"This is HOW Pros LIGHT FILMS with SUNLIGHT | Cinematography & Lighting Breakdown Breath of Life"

Today, I will be talking about this very interesting movie that I saw last year, 2023.
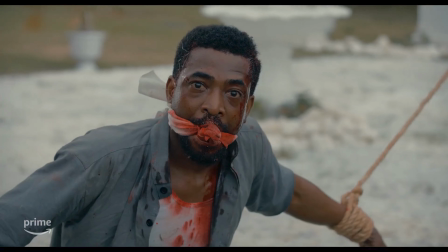It's called The Breath of Life. I'll be breaking down some of the techniques that they use to shoot exterior scenes and make them look very natural. Almost like it was the sun that was doing everything. And I give kudos to the team that worked on it.
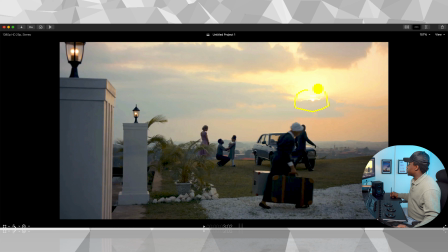So let's start with this scene. In this scene, you can see how they established where the sun is. So the sun is right here, and it's coming this way. So that's the first thing you need to decide when you're filming scenes like this, exterior scenes. Look at the sun, and it's best to film when the sun is low.
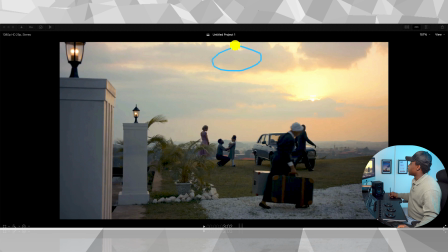So let's say the sun is here and it's pouring down on people. There's a very good chance that when you jump into the close-ups, you're going to see shadows and raccoon eyes because the sun is coming down this way, so it's going to cast the shadow down under your eyes. So I'm sure they shot this establishing shot, which is the wide shot that shows the sense of where the sun is,
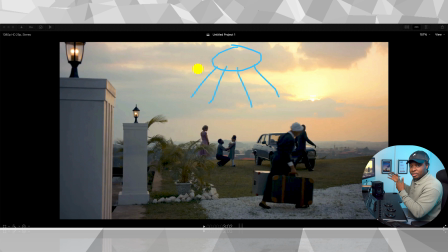the direction of the sun and where it is positioned in the frame. They probably shot this when the sun was going down. This is sunset, and it's just a very smart time to film something like that. So the sun is right here right now. So we've established that the sun is coming from the right of the frame and pouring on our actors.
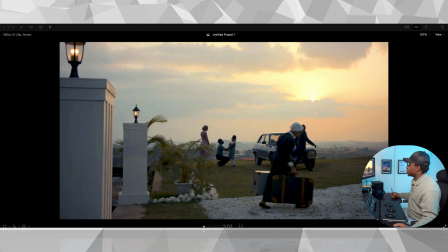Now, let's move on to the close-up and see how they made this work out.
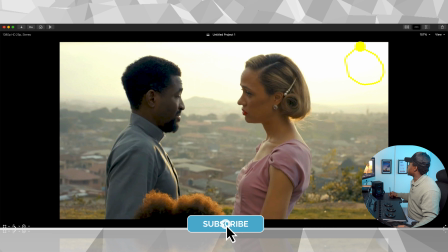So we had the sun here before. We had the sun on this side, and it was pouring this way. So as you expect, there's sun here at the back of our neck. So it's basically backlighting now, which is always nice. It also creates this very nice rim around our hair.
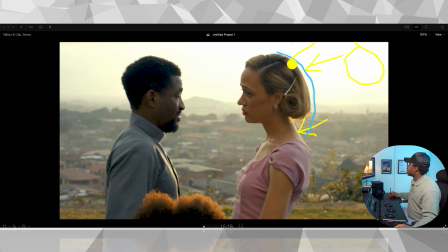So the sun is giving us this backlight. Sorry guys, my drawing is horrible. That's giving us this backlight and making her look, angelic and very innocent. And then the same light is working for his face here.
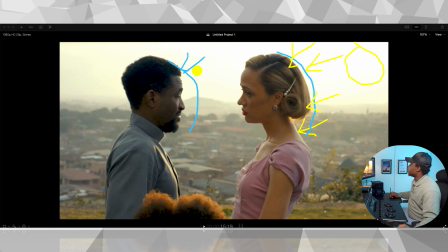The light is lighting him up here, giving him that nice rim on his face. And every other thing that we're seeing is in the shadows. One technique I always put in my cinematography is I like to film on the dark side of the character's face because that's where you get the best,
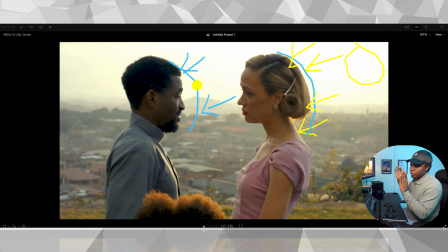the depth on someone's face. So when you film people backlit, the technique is to basically have the sun here. This is your sun. Sun goes this way, right? So let's say that's the sun. We have our characters here. And then let's say this is the person we are filming, right?
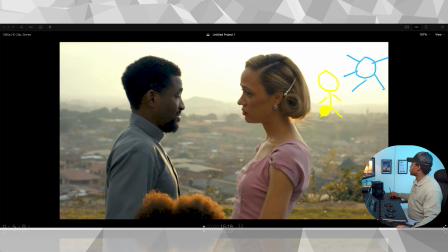This is this person's leg. Oh my days, terrible. And then we have the camera here pointing at the person. So the camera is filming them this way. So it's basically a sandwich, which is basically you have the sun hitting the person from here,
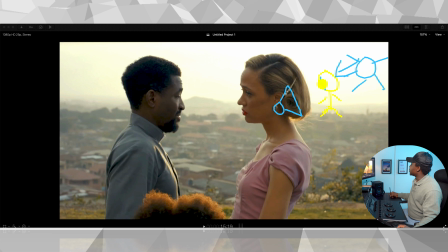then they cast a shadow on this side of their face, and then that's where you put your camera to capture the person. And that creates the depth that you really love, and that creates these images that look very cinematic. Now that's what they did here.
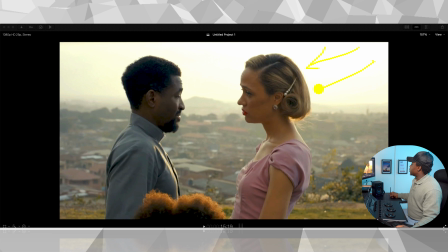So the sun is coming this way, giving her a backlight, then also coming to his face. And don't forget from the first shot we did that we showed, the establishment shot,
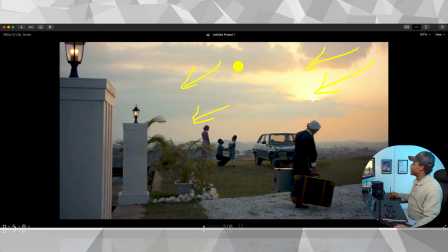that already showed you the placement of where the sun is in relation to our character. So it makes sense for you to see that when you come to your close-up, right?
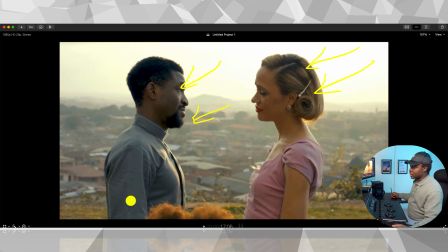Now let's move on and see how this carries on across the scene.
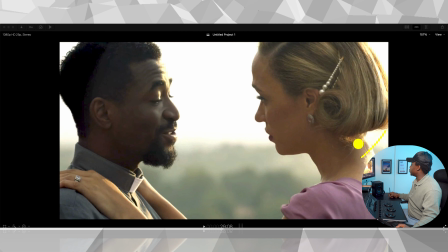Even though right now the levels are crazier, so if you look at the back of her neck, it's almost overexposed. This might also be because of how my system is interpreting this. I'm sure on Prime Video, the original file might not be this overexposed. So that's just a disclaimer.
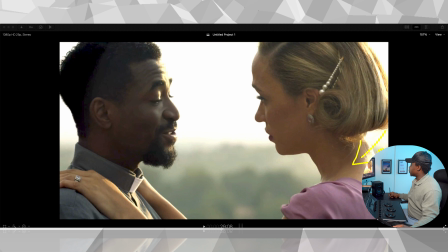But right now it's obvious that the levels, even if it's not this overexposed, the levels on the back of her neck here, it's way different from the level when you move back here.
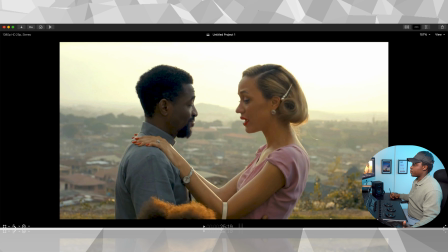It's milder here.
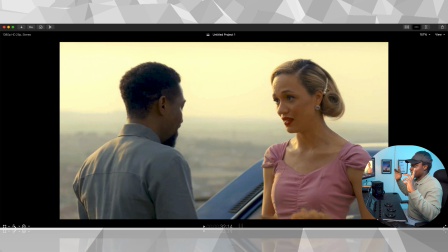The sun probably got brighter in quotes, and I'm saying that in quotes because I will explain how they augmented the sun.
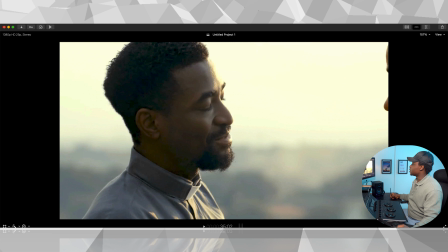So this is still the same thing. We're still shooting on the dark side of the face. We still have, if you look at this side is very bright.